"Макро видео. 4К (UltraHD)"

Зоологический сайт Фауна Беларуси представляет Здравствуйте, любители макросъемки! Меня зовут Борис. Я рад приветствовать вас на канале Фауна Беларуси. Предыдущие три ролика были тематически целостными. В одном из них мы поговорили о камерах. В этом видеоролике я предлагаю более подробно остановиться на съемке в разрешении 4К или Ultra HD.
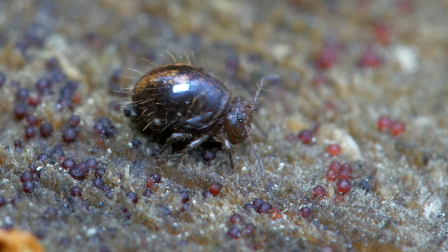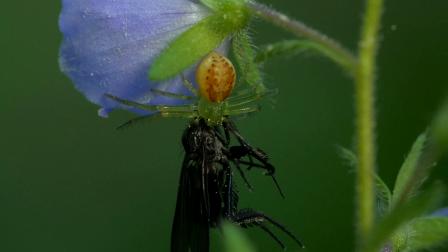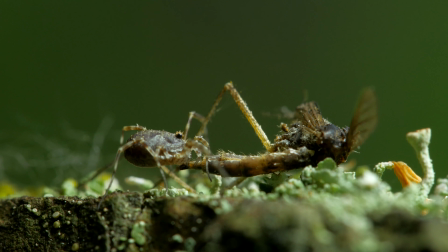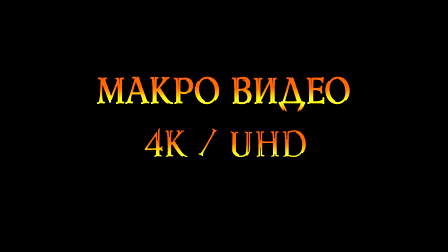В последний год-два в интернете очень часто поднималась тема о необходимости устройств, снимающих в разрешении 4К. Надо ли это? Или это просто маркетинговый ход продающих компаний? На самом деле, необходимость сомнительная. На мой взгляд, есть два главных минуса видеофайлов в 4К. Необходимо иметь большой объем дискового пространства, Ведь различные фото- и видеокамеры, снимающие в разрешении 4К, имеют битрейт от 100 Мбит в секунду. Кстати, эта цифра совершенно небольшая для такого размера картинки. И второй минус – необходимо иметь относительно мощный компьютер для редактирования таких файлов. Поскольку их размер большой, то не каждый компьютер может их производить без притормаживания. А если вы еще и обрабатываете эти файлы в видеоредакторе, то вам и вовсе нужен топовый компьютер. Или придется идти на всякого рода ущищрения. Но все эти минусы нивелируются главным плюсом – большей детализации картинки в сравнении с Full HD. И чисто технически это значительно расширяет ваши творческие возможности. Давайте разберем по пунктам, как можно применить 4К в макро-видео. И первый пункт – это проводка.
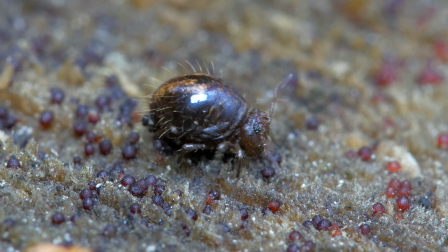Достаточно масштабировать картинку до Full HD и как угодно вводить ее за объектом съемки.
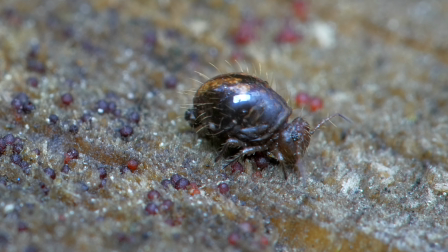Конечно, гораздо красивее смотрится материал, снятый при помощи макрорельс,
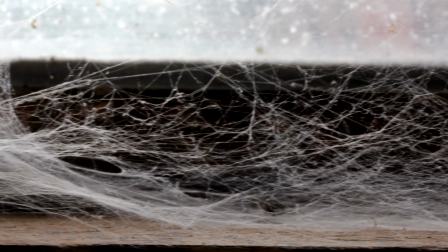так как видна разная скорость смещения фона и объекта на переднем плане.
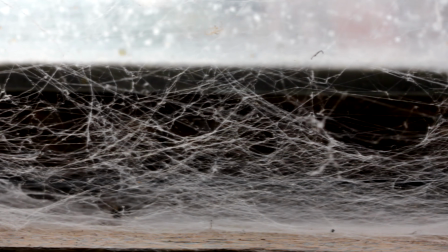Так называемый эффект параллакса. однако применить в полевых условиях макро рельсы достаточно сложно поскольку чаще всего
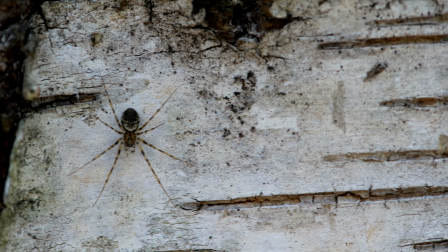штатив стоит на мягком субстрате и при движении макро рельс картинка чаще
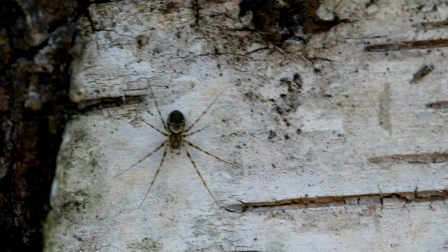всего подергивается поэтому
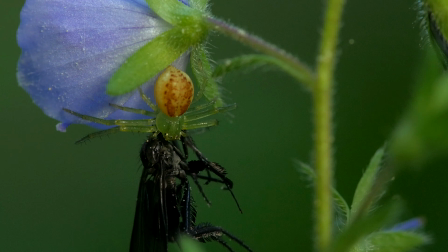проводка в 4к это прием который может спасти скучный кадр к тому же не нужно таскать дополнительный груз. Второй пункт – это имитация наезда камеры. Это действительно имитация, поскольку снятая с макроэльсом картинка выглядит несколько иначе.
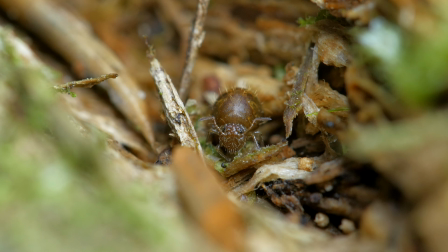Опять же, фон и объект съемки двигаются с разной скоростью. Третий пункт – возможность сделать кадрирование.
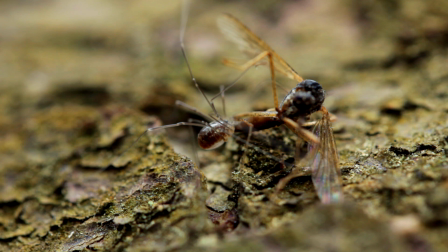В макросъемке иногда очень тяжело подобраться к объекту на такое расстояние, чтобы он занимал весь кадр. Или же объект может быть слишком маленький. И оптика попросту вам не позволит дать нужный размер объекта в кадре. Если он занимает меньше 1,4 кадра или же не двигается, то этого будет недостаточно, чтобы привлечь внимание зрителя.
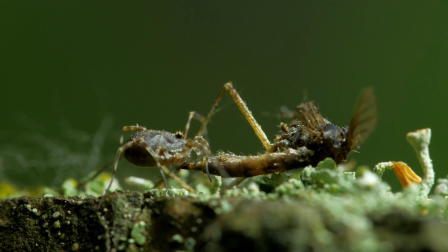И поскольку 4К обладает высокой детализацией, эту видеокартинку можно подрезать более уверенно.
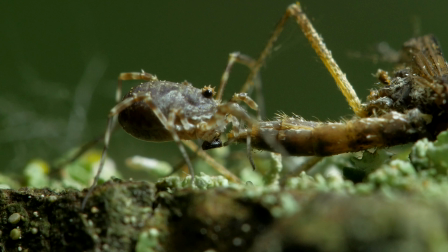Особенно если вы планируете выводить из видеоредактора Full HD картинку.